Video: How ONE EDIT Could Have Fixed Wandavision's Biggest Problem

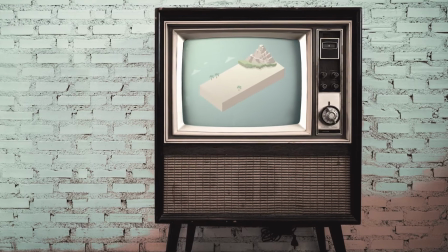On today's episode of The Edit Code.
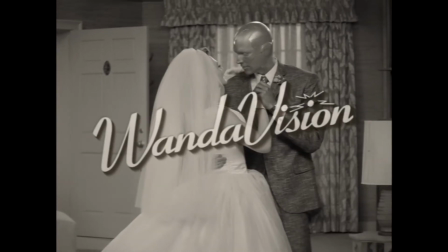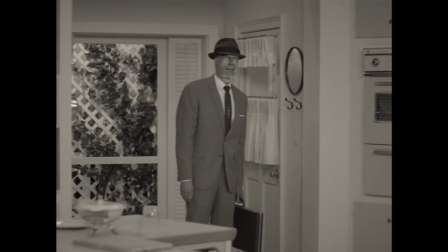Disclaimer, I thought WandaVision was great. The series managed to nail every unique homage to sitcoms of America's past,
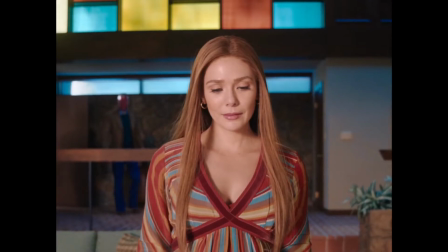while simultaneously building upon the arc of two lesser-developed characters in the cinematic Goliath known as the MCU.
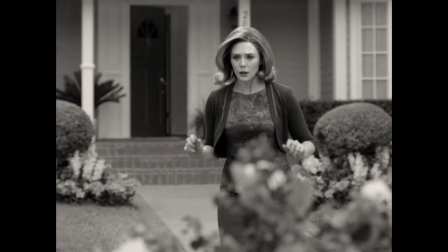It also kept me second-guessing what was actually going on, and its unpredictability was definitely a strong point.
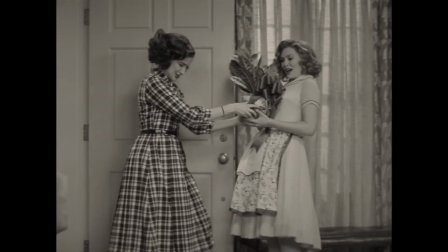From an editing standpoint, it was really neat watching an oldies multicam sequence actually cut like an oldies multicam show,
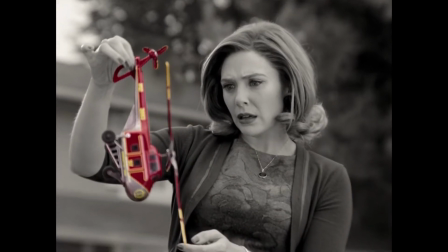only to introduce an out-of-place shot, accentuate the abnormality with some unsettling audio,
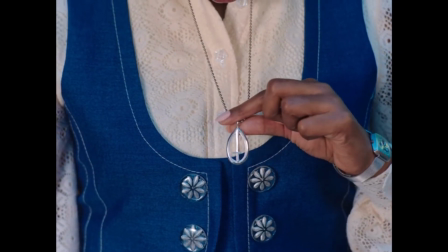only to return to its normal state moments later. These little details in editing helped sell the idea that something isn't quite right in Westview.
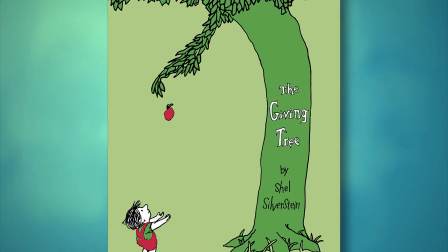But whereas editing can giveth, it can also taketh.
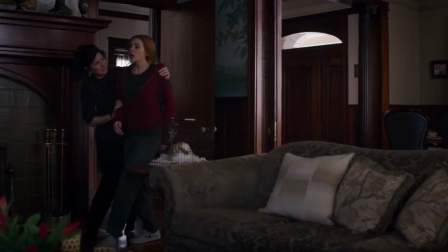WandaVision had a major problem, and WandaVision's major problem could have actually been solved with literally a single cut and paste in editing.
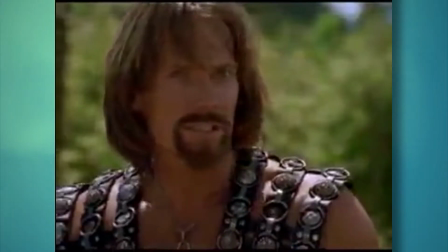This video will define the major problem, explain why I felt so DISAPPOINTED,
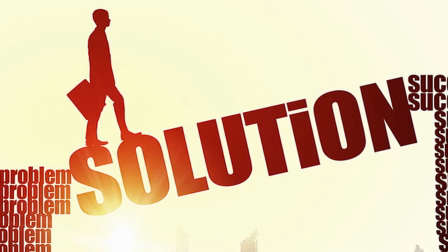and offer up a suggestion that may just have fixed WandaVision.
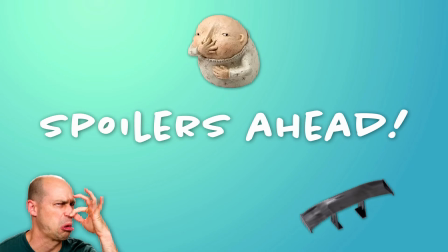Alright, I'm not going to beat around the bush here, there are major spoilers ahead, so this is your final warning to jump ship before I potentially ruin your day.
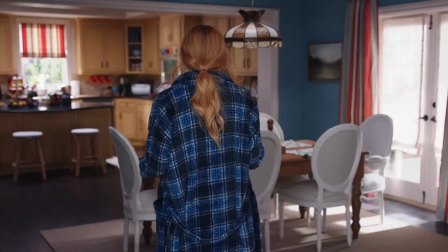And if you haven't subscribed yet, now is your last chance before the subscribe button reverts back to a receive weekly telegraph by mail button.
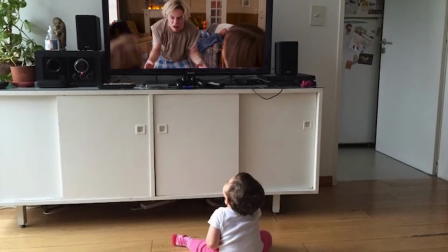So there I was, casually enjoying my binge of WandaVision because suddenly, my schedule magically materialized some free time.
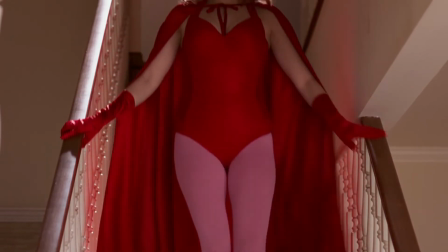After the Malcolm in the Middle, early 2000s themed all new Halloween spooktacular, which introduces the wacky off-brand Pietro,
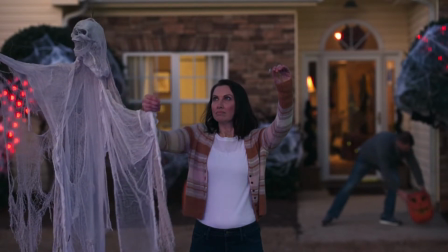revealing the limitations of Wanda's power over Westview, having this unsettling encounter happen between Vision and Agnes,
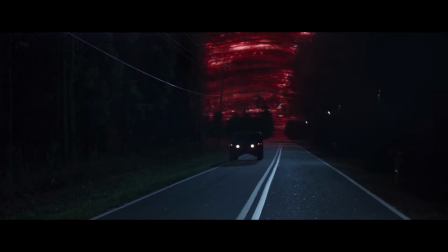and capping off the episode with a literal bang, I was left with insane expectations for the next episode and the rest of the season.
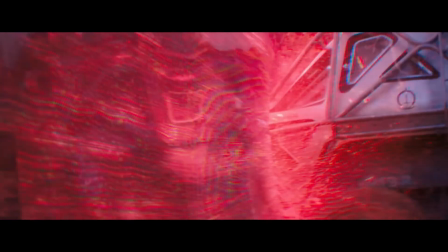And I should know better by now. For the most part, episode 7, which is breaking the fourth wall, held my attention, but it sort of felt lackluster after the previous entries.
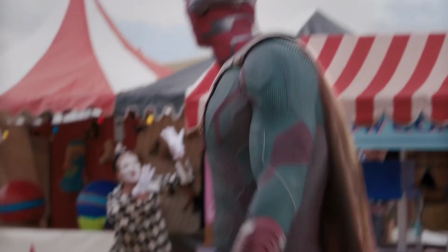And IMDb seems to agree here. However, it certainly did have its fair share of fun, silly moments that made the first couple episodes really enjoyable,
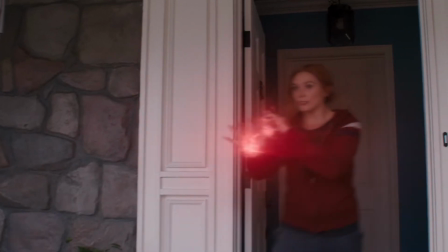more intense moments that remind us we're watching a superhero show, all while advancing the plot at a steady pace.
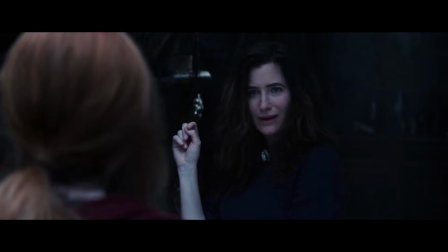But in my opinion, the ending of this episode and the first part of the following episode ruined the entire momentum the show had going for it.
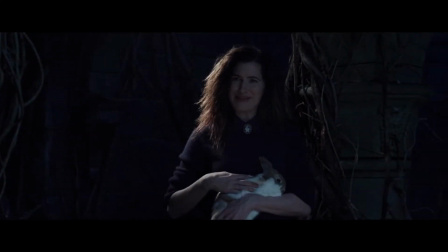And alright, I'm just gonna say it, this is possibly the worst villain reveal in the entire MCU.
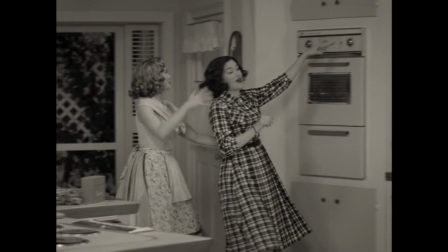Throughout the series, Agnes appears as Wanda's overly friendly and nosy neighbor that we're all supposed to love.
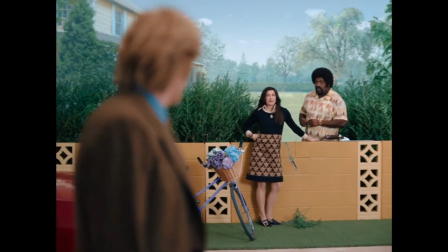Sure, there are a couple moments where it's implied that there's something weird going on with her, like this scene in particular,
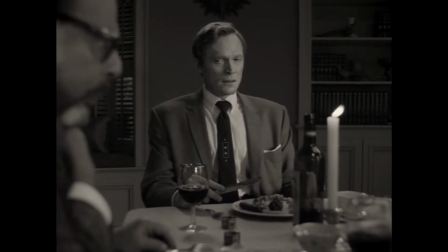and a hint that Agnes doesn't have a house in the neighborhood, which is a bit strange, but hey, the whole show just kind of feels like a giant fever dream, so no biggie.
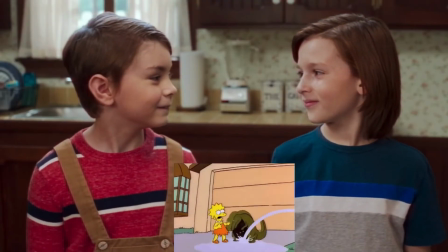In Breaking the Fourth Wall, Agnes volunteers to babysit Wanda's InstaGrow children, and we see her being her normal self in this interview.
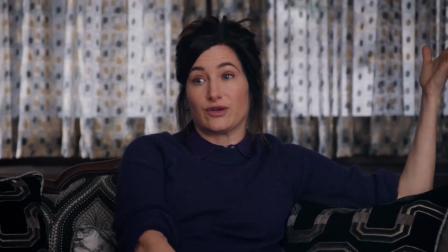Nothing weird going on here.
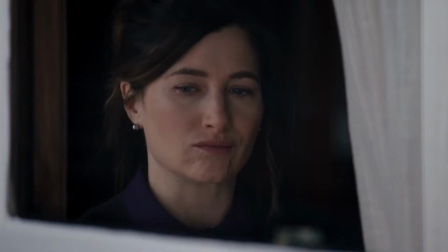But when Wanda has yet another showdown with outsider Monica Rambeau, Agnes comes to break things up and finally brings Wanda to what we're supposed to think is her house.
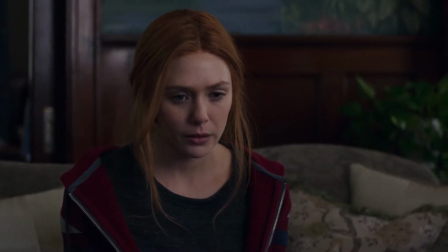Oh, And they try to make this house creepy, but it's only creepy in the sense that some curtains make the rooms dark,
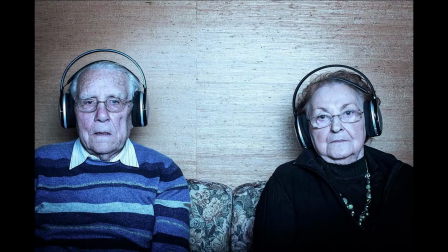and there's this bug, and the audience is force-fed some spooky ambient noises.
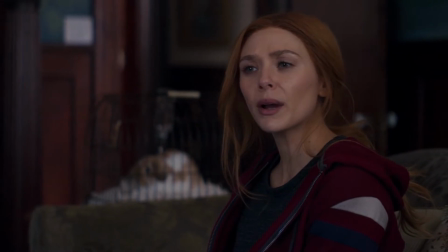So when Wanda asks where her children are, Agnes replies,
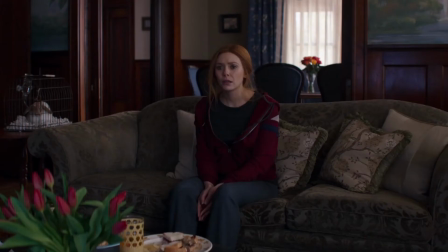and then she walks behind a wall. This just feels like Horror Tropes 101. one.
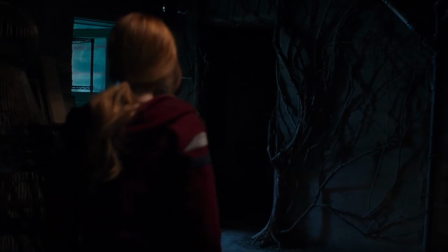So, like any protagonist in a horror feature, Wanda tiptoes into what is pretty clearly not your average basement without much reaction at all.
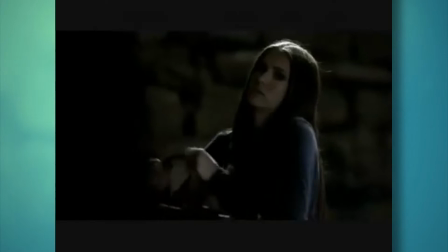Where's her danger sense? Anyways, when this has clearly turned into an episode of The Vampire Diaries, Agnes pops back in to say this.
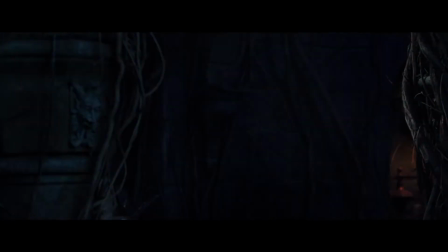Wanda, Wanda. You didn't think you were the only magical girl in town, did you?
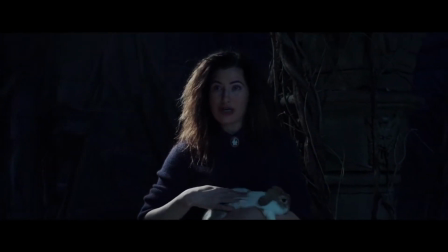Revealing her name and true form.
The name's Agatha Harkness. Lovely to finally meet you, dear.
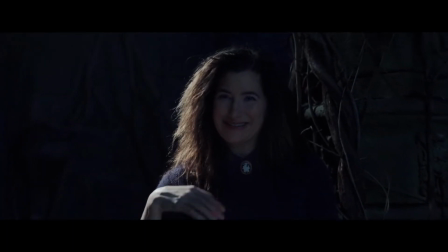And then this happens.
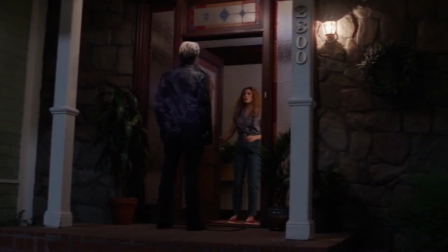Alright, from an editing standpoint, this is actually really cool, and the song is insanely catchy.
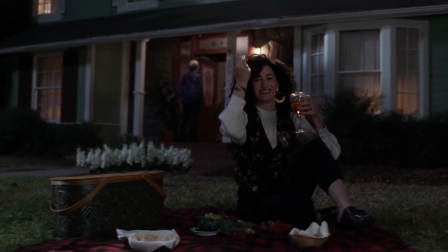And it definitely gets some bonus points for being the most unique villain reveal in the MCU.
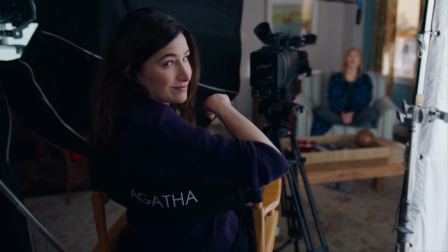But oh, does it fall so short in so many areas, especially the area that matters most, triggering an emotional response from an audience.
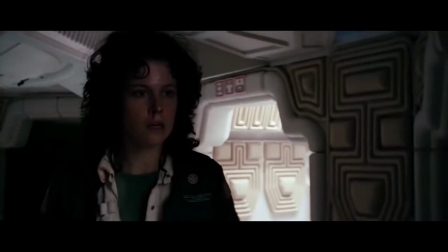A surprise villain reveal needs to leave a huge impact, act, as in they need to do something truly evil to sell the evil all along twist.
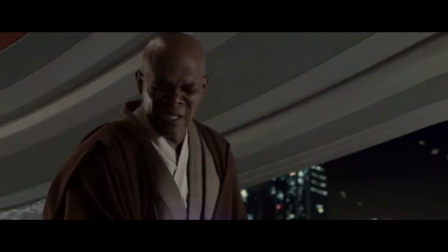It should be shocking, and the characters and audience should experience an overwhelming level of betrayal.
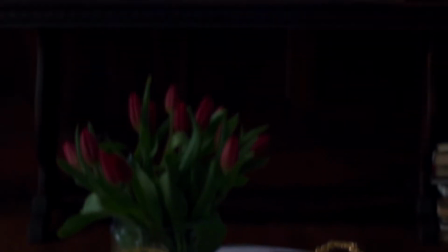While making children disappear has a little bit of weight, although at this point it's hard to tell if the kids are even real,
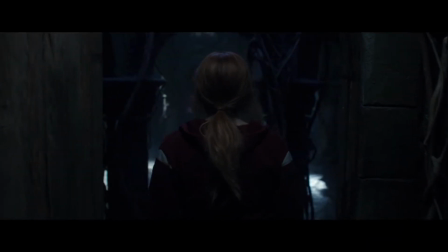Agnes luring Wanda into her spooky basement and creeping out of the corners petting a bunny as she reveals she's the villain,
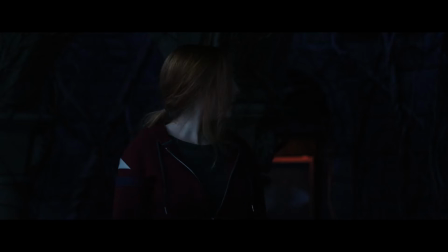purely by virtue of these visual cues, and literally just telling Wanda feels kind of cheap and disappointing.
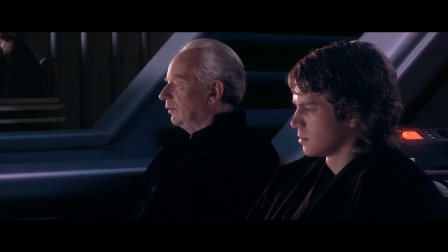In addition, the reveal of insidious intentions throughout the earlier stages of the story should be clear and vital to the main plot,
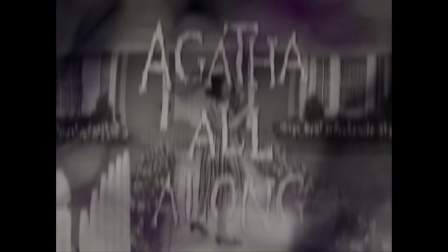which you could argue they are, but they should also be truly evil, which I would argue they aren't.
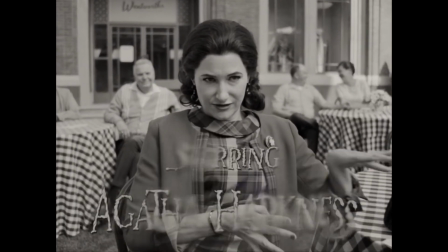All we really see her do is mess around a magic show, which gets Wanda to reveal her powers to her, possess the neighbor,
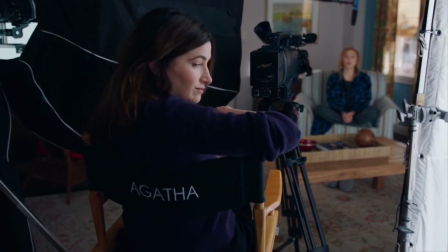create a Dollar Tree Pietro, mislead Vision, interview Wanda to get more information,
and yes, And I killed Sparky too.
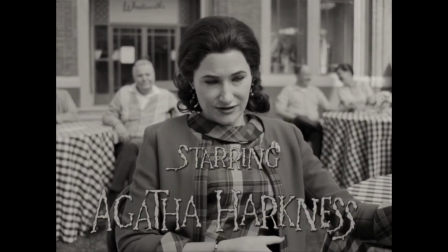While it's pretty neat to see how this reveal shows Agatha gathering intel on Wanda and getting in her head,
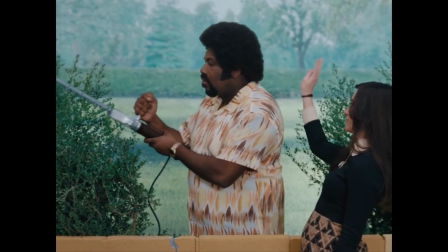none of these things are particularly shocking or evil, and that's coming from a dog owner.
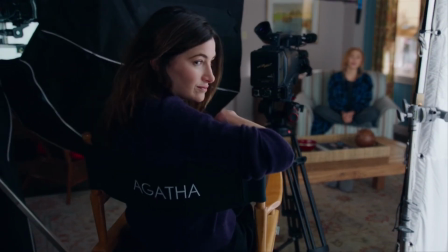Agatha all along is a fun scene, but it just felt like a real lackluster reveal for the big baddie of this show.
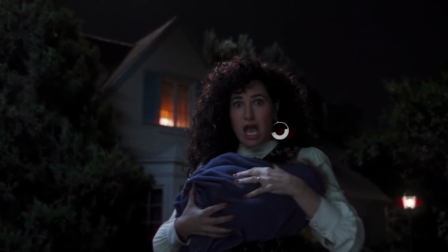Agatha all along is just the beginning of WandaVision's major problem, which I'm going to call a slump.
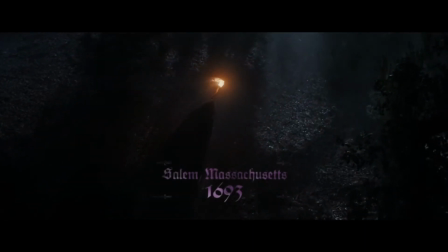The following episode opens with a flashback showing a tiny bit of Agatha's backstory, which is literally all it does.
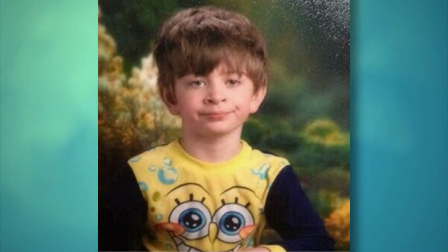I had no emotional response to this at all.
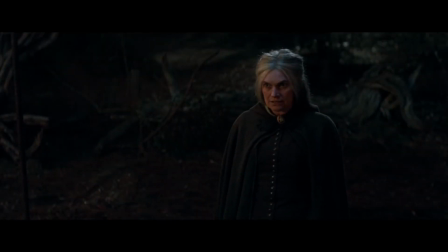Alright, she's a witch, she did something bad, and now all the other witches need to kill her, but she's too powerful to be killed, and she kind of absorbs their power, and we get,
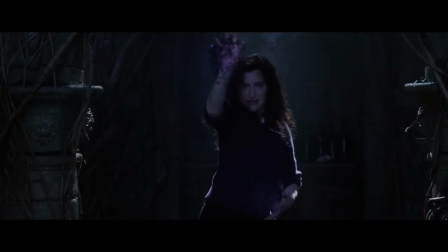in my opinion, the weakest scene in the entire series,
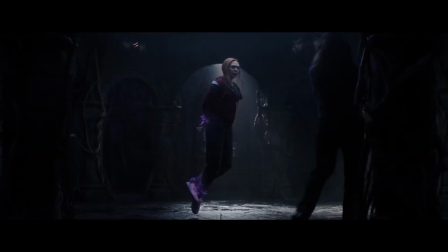and this whole section is just kind of a forced exposition dump that lasts way too long, and the audience ends up feeling kind of like Wanda here,
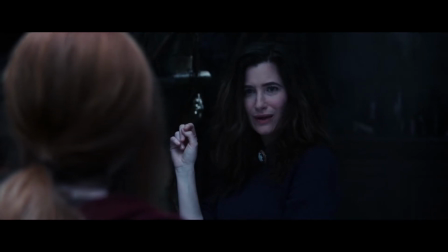just restrained and forced to listen.
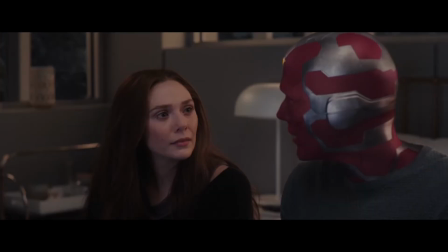Of course, the rest of the episode is actually incredible, and serves as an example of how we should actually do an exposition dump in cinema by showing rather than telling.
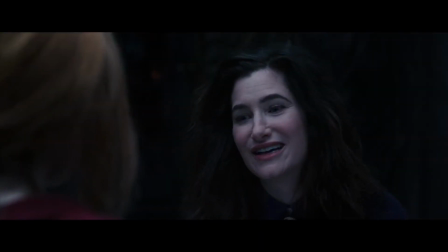And Agatha does way too much telling in my opinion.
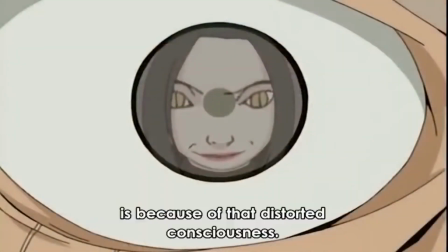She's kind of like that cliche anime villain that spends five episodes talking about her backstory in the middle of a fight, only to die after two minutes of an actual battle.
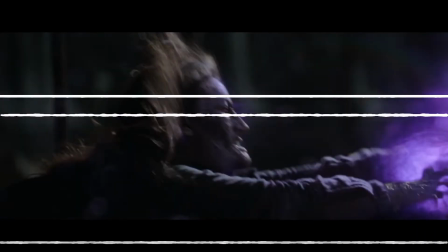But I'm getting ahead of myself here. Point is, we don't get to the best part of this episode until 12 whole minutes in.
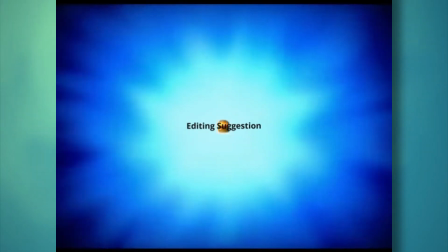And alright, here is my huge editing suggestion that you've all been waiting for.
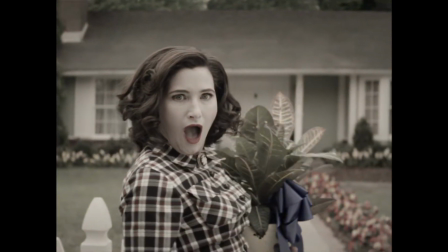and I think that it would redeem Agatha's reveal to Wanda, the Agatha all along bit, and help this next episode just get to the point quicker.
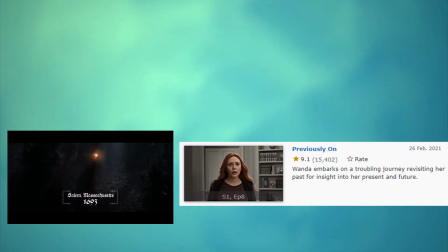Alright, here it is. Instead of opening the episode previously on with Agatha's flashback,
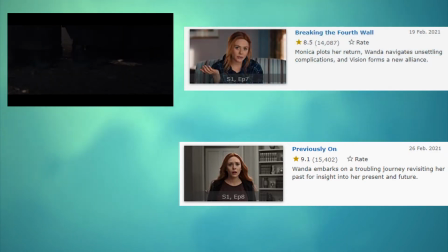we should open the prior episode, Breaking the Fourth Wall, with this flashback.
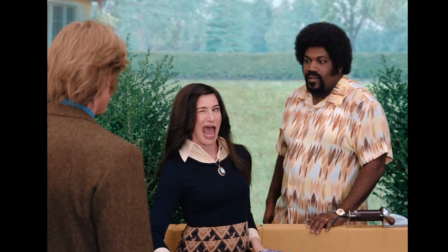And on first glance, this seems kind of dumb, but hear me out. The audience already knows by the beginning of Breaking the Fourth Wall that there is something off about Agnes.
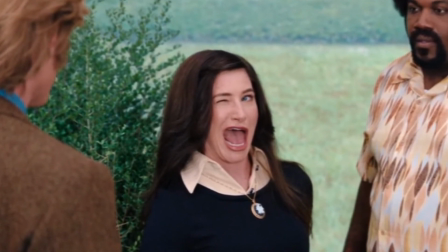With the information we have through this point, we can't confirm who she really is. But now, we start the episode with the flashback,
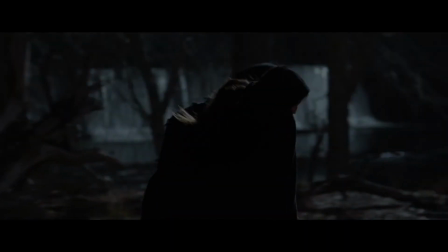and you've successfully surprised your audience and simultaneously opened the episode with a massive reveal.
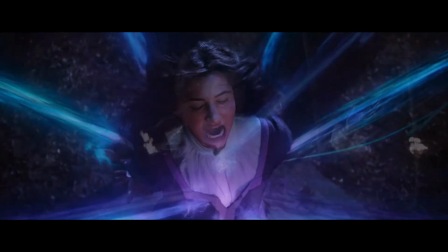A real bang. Remember when I said that in its current place,
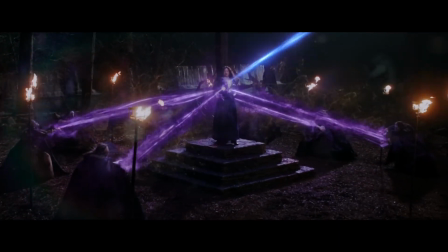the flashback served no other purpose but to reveal backstory and give us plot details that may be relevant in the near future or in upcoming Marvel films?
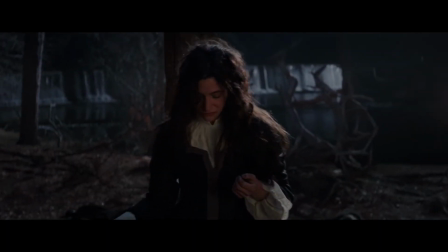Well, now on top of that, you get a proper emotional response from an audience by revealing that Agnes is some kind of powerful witch,
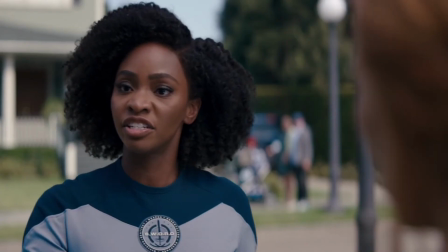and you also open up the door to even more suspense later in the episode.
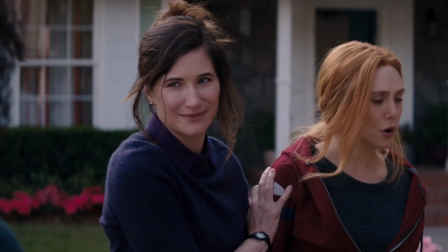You see, the audience now has information that nobody else in the show does,
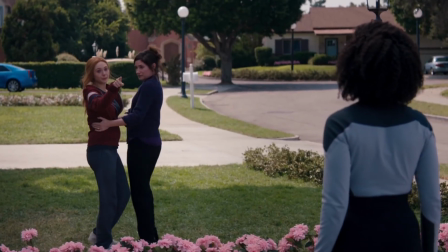and that information would become a driving force for suspense for the remainder of the episode.
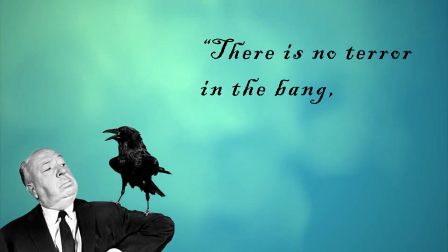Alfred Hitchcock, the master of suspense, famously said, there is no terror in the bang, only the anticipation of it.
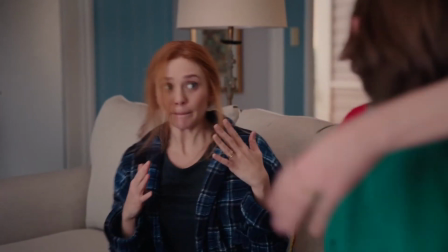And I think that would absolutely apply here.